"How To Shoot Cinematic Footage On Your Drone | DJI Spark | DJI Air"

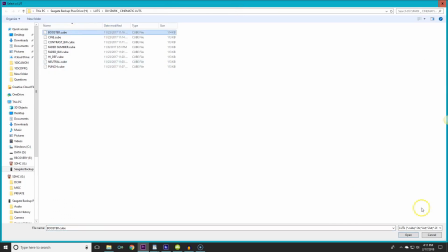Let's see, let's change to a couple ones. This is booster. This is going to boost up your colors quite a bit.
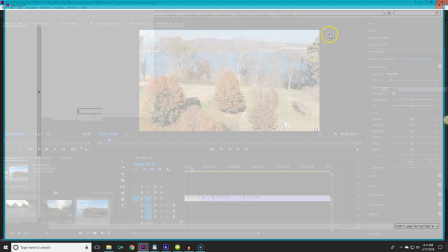So it's going to make it like lighter and brighter, more of like a summertime kind of feel.
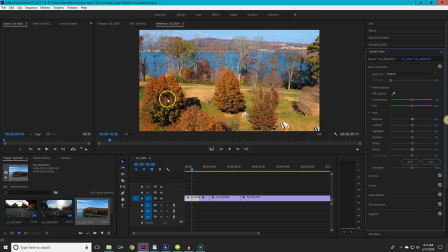I like punch. Punch just punches the colors. You can see the greens and the yellows and the oranges.
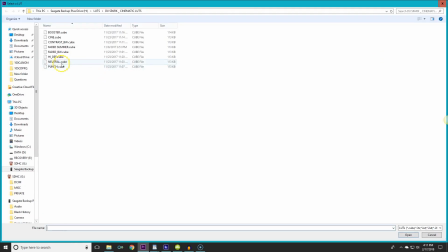Really good. Neutral is going to flatten everything out. It's going to kind of wash everything out. High def is going to really define things like shadows.
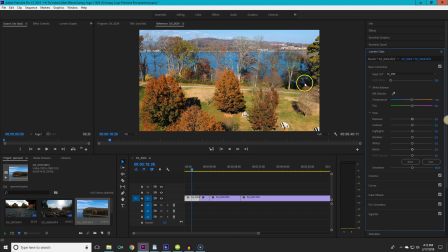You can see the shadows and things like that, and the trees are a lot more prevalent.
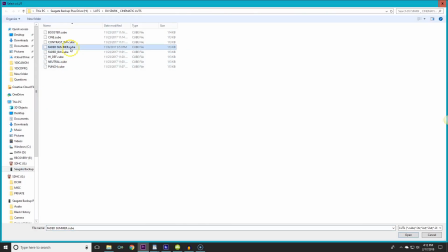And this is the one that I normally use, which is Faded Summer. I really like Faded Summer.
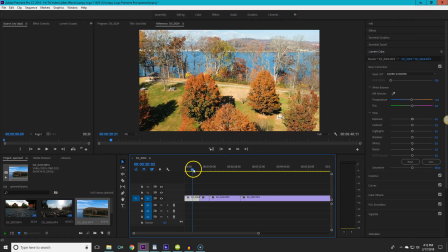Faded Summer gives it kind of a fadey look, but it's still bright.
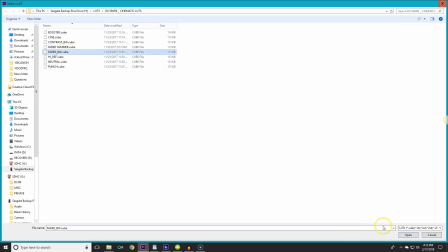And you could do Faded Black and White. This is going to be just black and white. You know, if you're trying to tell a story, and black and white is going to work for you. This is Contrast Black and White.
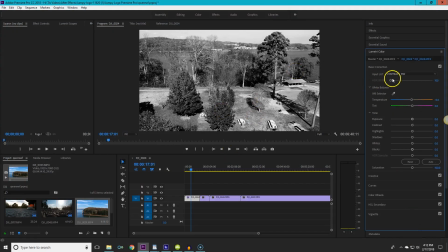It's going to give you like darker blacks. So let's go back.
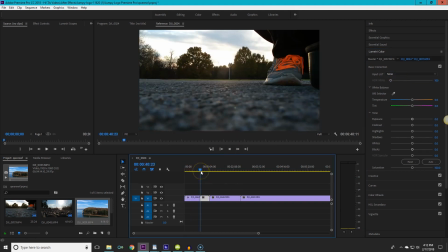This is our original footage. Let's look at this clip right here.
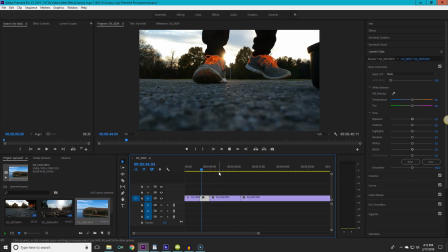This was a clip. I like showing the takeoff clips. Those are just kind of cool clips. So this one right here is not too interesting, just with the normal thing. But what I liked about this clip was the sun in the background with me walking in front of it, and like my yellow shoestrings.
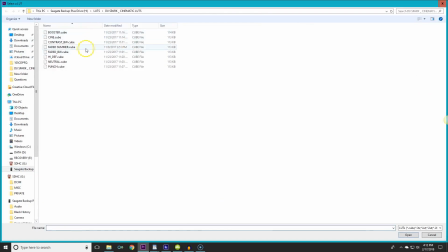I don't know why, but that's just what I liked. So like if I wanted to put like Faded Summer on here, that's going to give it more.
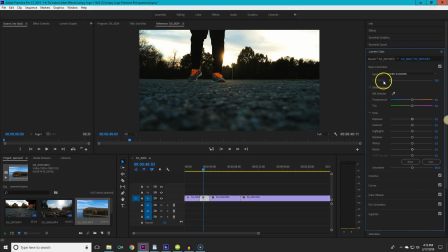You see how it kind of changes like a green color. I'm going to show you. This is off. This is on. Off. On. You see how that looks like a lot different. If I wanted a more cinematic thing, I could do that, which you see how it kind of grayed that out a little bit.
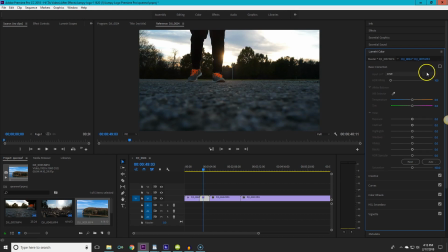Gives it like a grainy gray tone. Another one I use is booster. I like booster. So you see how booster really like put definition in like every little thing.
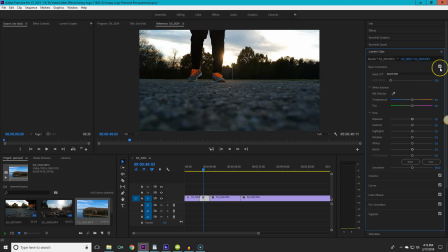You can even see the definition around like my legs from the light a lot more. It really darkens up your shadows here.
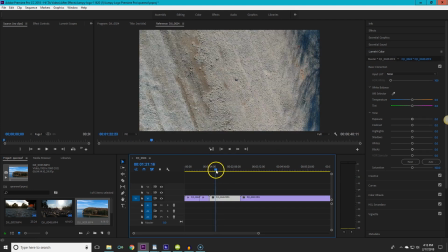Let's see, if you're doing something that's already fairly,
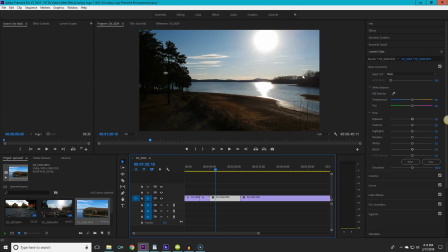like this right here is it was a bright day, so it's going to be hard to kind of make this like grainy.
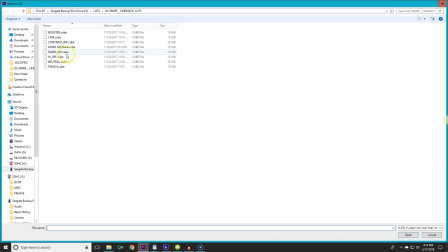So really a shot like that will be used more for
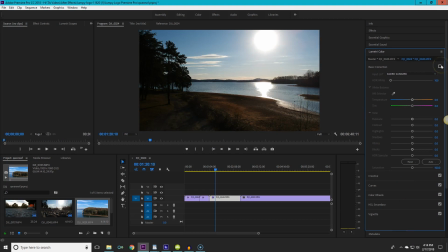because that's a cool shot right there, and it enhanced the clouds to kind of grade out some of this stuff, so the focal point is really like the sun and the sun shining on the water. It brightened up the water quite a bit, and it gave it like a different tone. It brightened up the sun, but not too bright where it looks weird. But you can use booster here. Booster is going to kind of wash the sky out a little bit, but you're going to see a little bit more of the landscape.
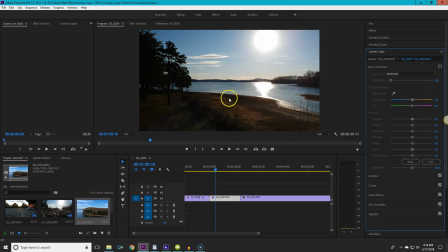So you see the definition kind of down here in the road.
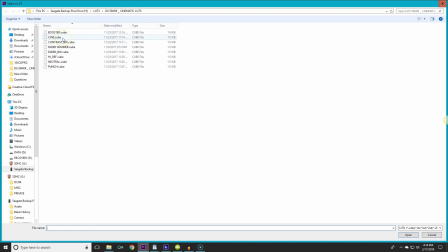See, Cine,
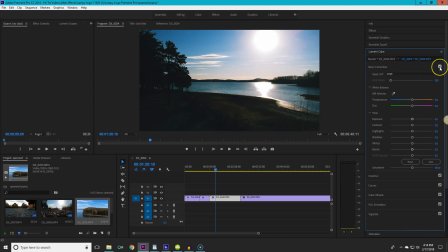going to give it a very, Cine doesn't really work for this scene
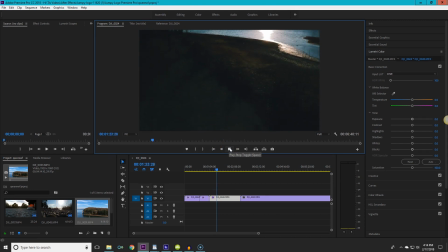because it kind of makes it a little dark. You see right there, that's what I was talking about, moving your camera up and down real fast.
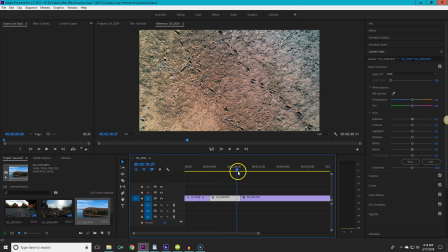You don't want to do that. But this could work in, with your footage.
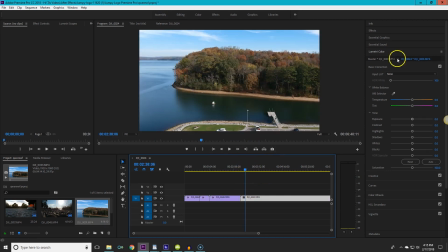Just like I said, it just depends on your footage. This right here is a bright scene, but this scene right here could be made cinematic. So see, if you want to do a cinematic thing, that makes it more cinematic.
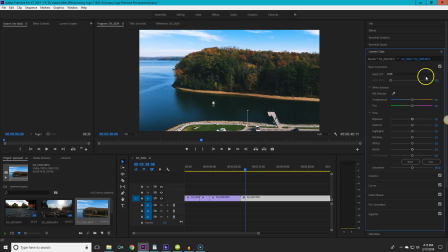You can see how it really darkens in the trees and the water. But for something like this, I always use like faded summer. That's my go-to, is the faded summer. It really brightens up the shot, but it does give it more of a film quality.
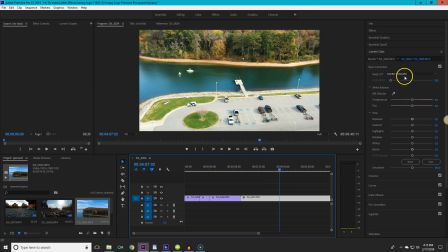That was just me doing like a circle. But you see all the colors down here popping. See, let's change it to high def.
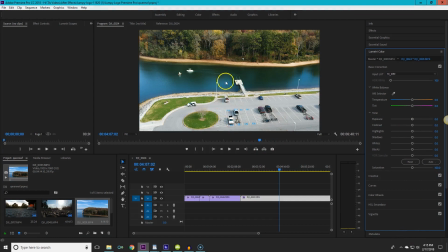High def is just going to darken up some of the low points.
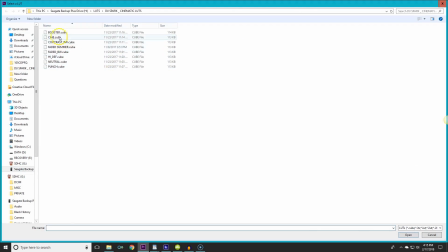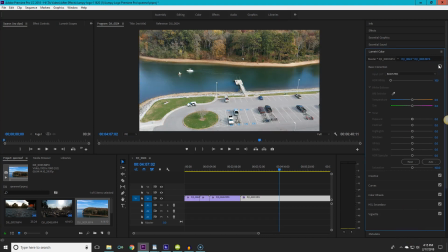See, booster really doesn't work with that one because it kind of washes everything out.
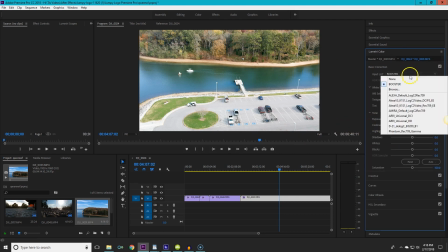But like I said, you really just have to play around with your footage and with these LUTs and see what actually works for your footage.
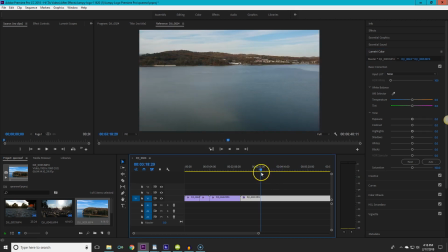Another thing I want to talk about really quickly is the music.
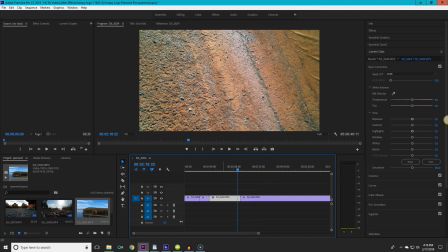So when I'm editing to music, normally what I will do is I'll do like a jump cut on a beat. So if I have I don't even know what song this is, but I'm gonna put it over here and I'm gonna show you what I'm talking about.
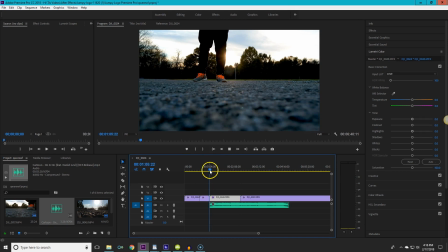So say for instance we have this song. Let me turn it down.
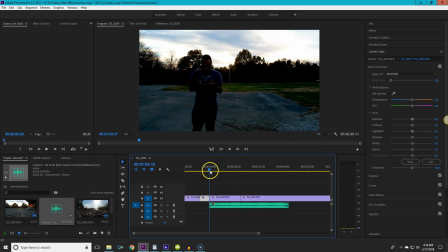I'm trying to record the screen and do this at the same time, so Premiere Pro don't like it. Alright.
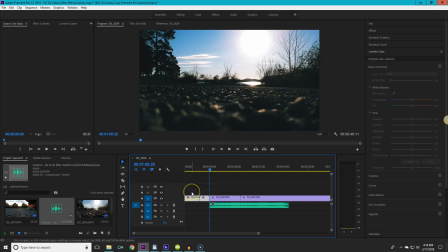So let's go back to the beginning. Actually, I'm gonna actually take these two clips off. Move everything down. Alright, so I know this song is like a dun dun dun dun dun dun dun dun. So it's got like certain cadence that it does. So watch this.
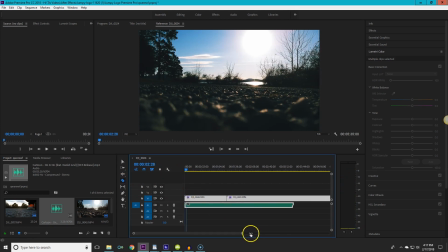So I know when the next beat is going to come in, and really to see the beats and stuff, you kind of have to move it down. And sometimes you can see it, sometimes you can't. So like I'll cut it right there, and I'll make a long cut like that. And what that's doing is it's giving it a little bit of distance in your shot,
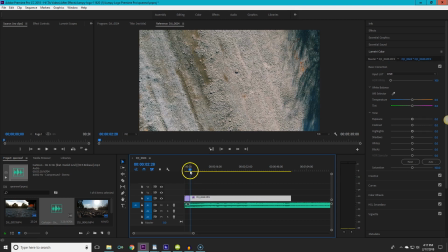so you can actually tell that it may be the same exact shot, but you can tell that it's moved.
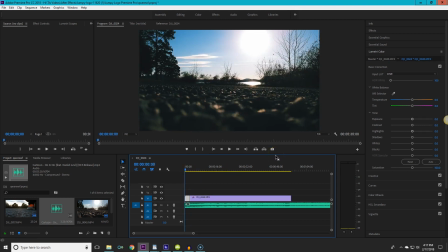So watch this.
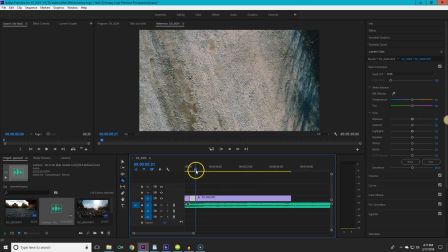So this will be another cut. We'll go down and see something.
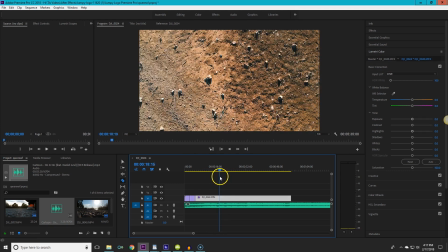Let's see. All right, so we're over the grass there.
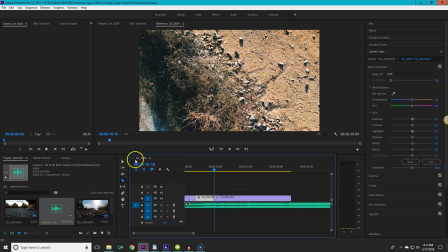We'll cut that.
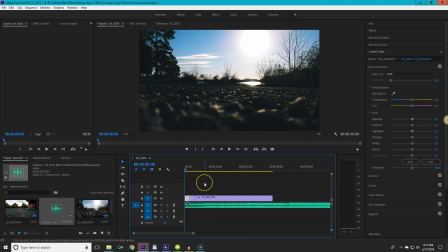You can do this also with ripple. All right, so let's see.
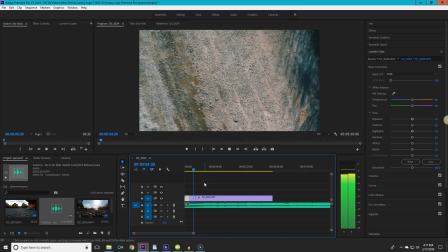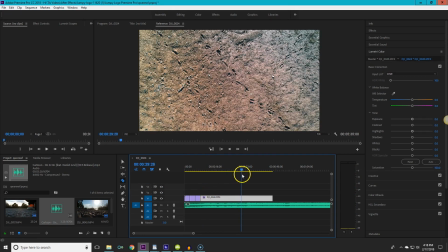And you know the next beat is going to come in right there. So you could go in and cut that. And pull that back.
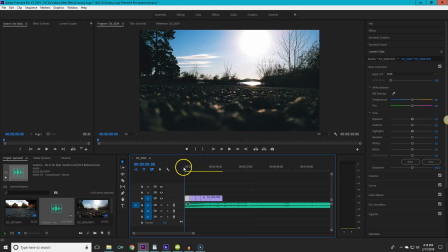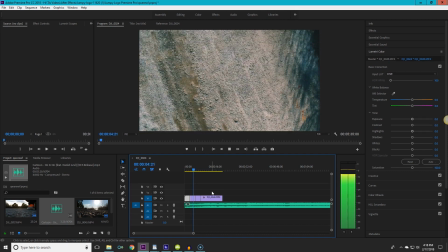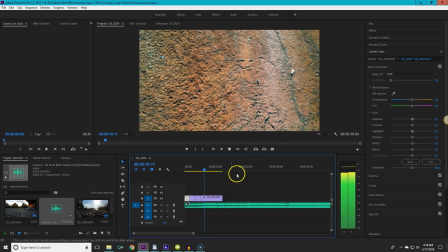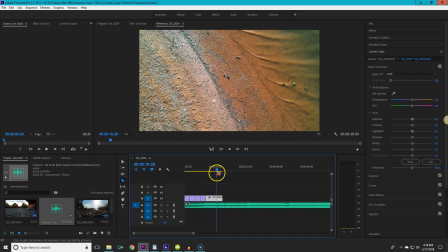Alright, and start singing there. So if you want to, you could cut it to right there.
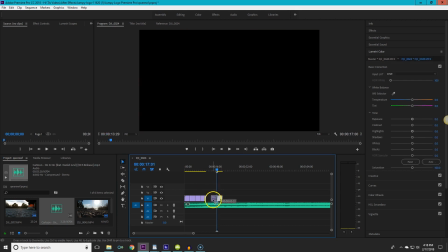So that's what I'm talking about when I'm talking about like editing to the beat and thinking about your shots before you start.
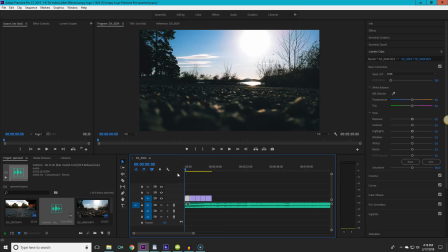Because whenever I did use this song in one of my videos, I was showing like a progression. So it started, you know, getting out of the car, going, setting up, and then putting the drone down, letting the drone start flying, and I was able to kind of build an environment around my shots.
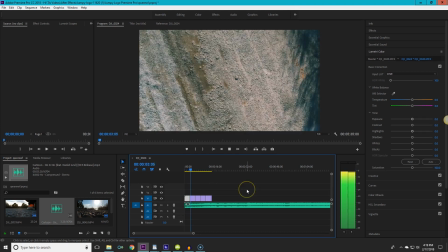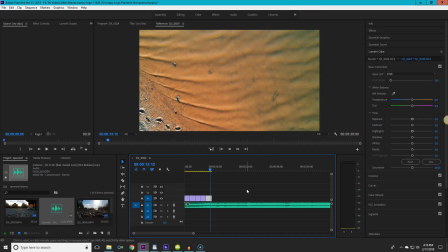So that's really it for today, guys. I hope you got a little bit of value out of this. I do enjoy making these cinematic videos because it kind of hones in my skills or whatever.
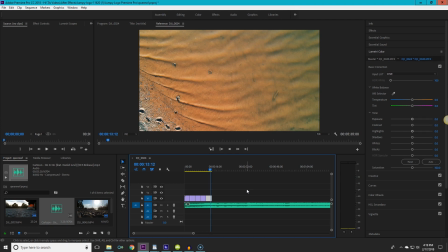But if you do have any questions about anything I talk about, just put it in the comment section below. And if you like these types of videos, please like, share, and subscribe. I really appreciate it. And see you guys later.